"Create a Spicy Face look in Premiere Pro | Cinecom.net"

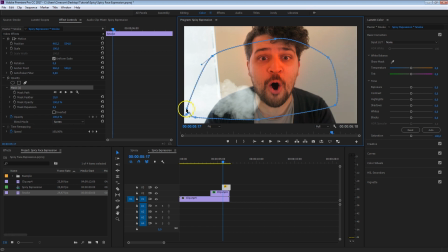And again, what we're going to do is feather this whole thing. And now you won't really notice it that much when it's going outside the boundaries. And drag that clip to the correct position somewhere right here. You can also play with the scale, of course. If it's too big, it really depends on which kind of smoke effect you have.
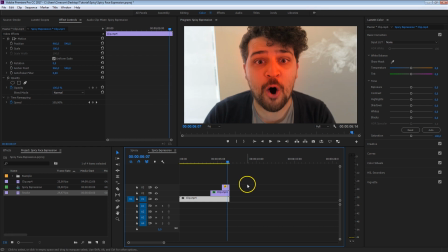But let's take a look now. It's looking awesome. Now with Adobe After Effects, we do have an option to track this smoke that it will follow his ears. We don't have that in Premiere, so we kind of have to cheat a little bit. If your subject is not moving that much, it might already look from the beginning, like it also does here in this example.
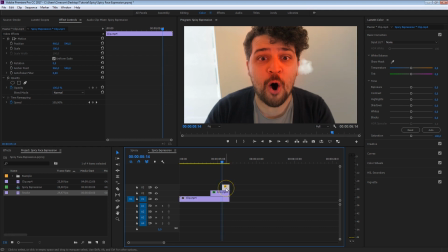But if you believe that it should follow, you can play with the position, of course. Just select that clip, head over to position, create a keyframe for it, move a bit forward, and as Yannick here is moving a bit down, let's just take that motion again and position it back to his ears. You know, it will kind of follow this batch right here. As you can see, we've got two keyframes.
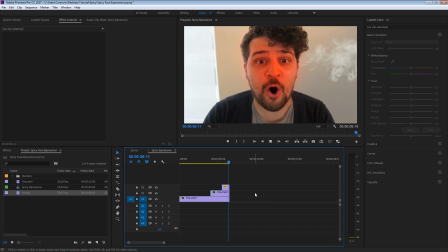So as I'm playing this now again, it should follow a bit more with his ears, but it won't be as perfect as we would do this with After Effects, of course. All right, so we've got one ear now, and of course, it's pretty easy to create the other one.
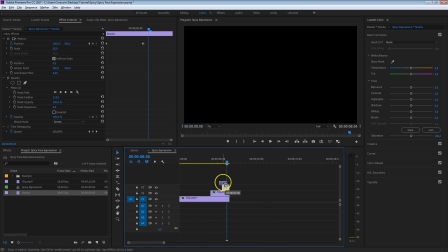Just select that clip, hold down the Alt key, duplicate that clip, select the duplication, and go to the rotation option.
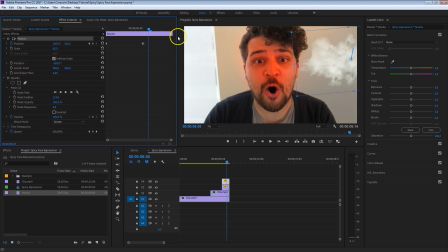Just rotate that. There we go. Click on motion and just drag that clip to his other ear. Perhaps play with the rotation a bit more now. Now do make sure that the keyframes of the position are deleted. And if you like, you can create new keyframes. So from the beginning, somewhere right here, just put that a bit better next to his ears.
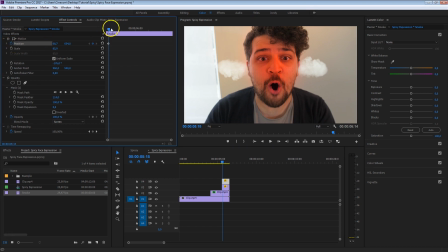Create a keyframe for the position to track that a bit more with his ears. Move that a little bit up, like that. Looking awesome. And Mr. Spice is already looking good, but there's one last thing that we want to do, and that is attract a lot more attention to his face.
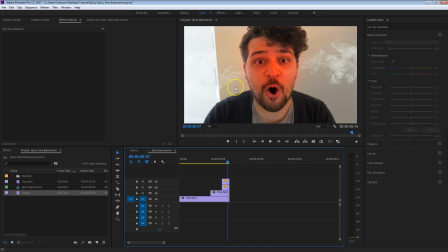And you can do that by adding a vignette in the corners so that the attention will go to the middle of the shot where his face expression is. That will make it even more dramatic, so let's do that. I'm going to create a new adjustment layer right here. Press OK and drag that on top of everything. Select that adjustment layer in your elementary controls.
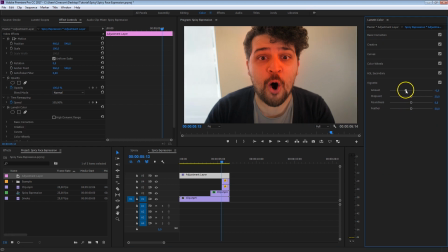Go to vignette, and over here we're going to increase the amount. And you can also play with the midpoint, the feather, the roundness, anything you like to make sure that enough attention is drawn towards Mr. Spice right here.
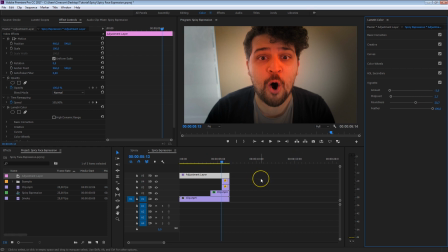Something like this. Now also, this has to be animated, so go to the beginning of where the animation should start somewhere. Make sure that the adjustment layer is selected. And for the geometry options here in the effects controls, we're going to open up vignette and create keyframes for the parameters that we've changed.
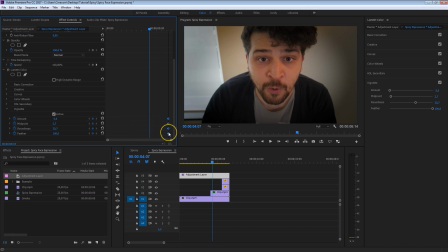Create those keyframes, move them a bit forward in time, and also again now reset Lumetri color to create the default keyframes.
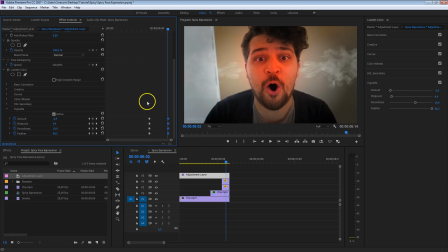And now it will animate to that vignetting as well. Now if you like, so with the adjustment layer here on top, you can also use the basic color correction.
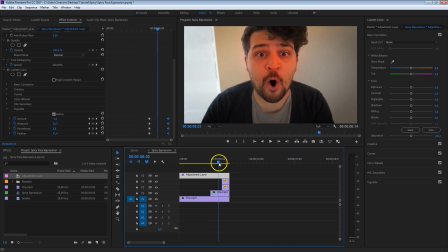So just add a general color correction to the whole thing just to have a global color correction. And this is how to create a Mr. Spice look inside Premiere Pro.
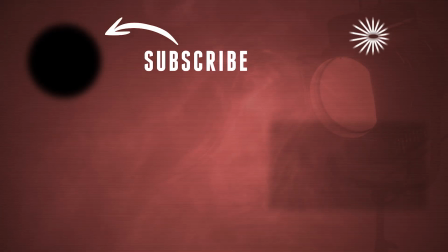Now if you'd like to download this project file, that is also possible by just clicking here on this download button.
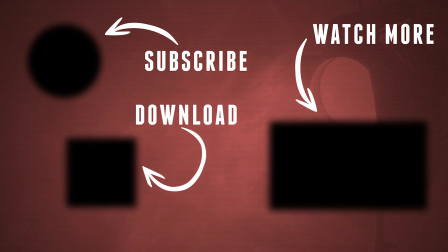Now thank you guys so much for watching this video. Make sure to thumbs up, subscribe, and don't forget, stay creative.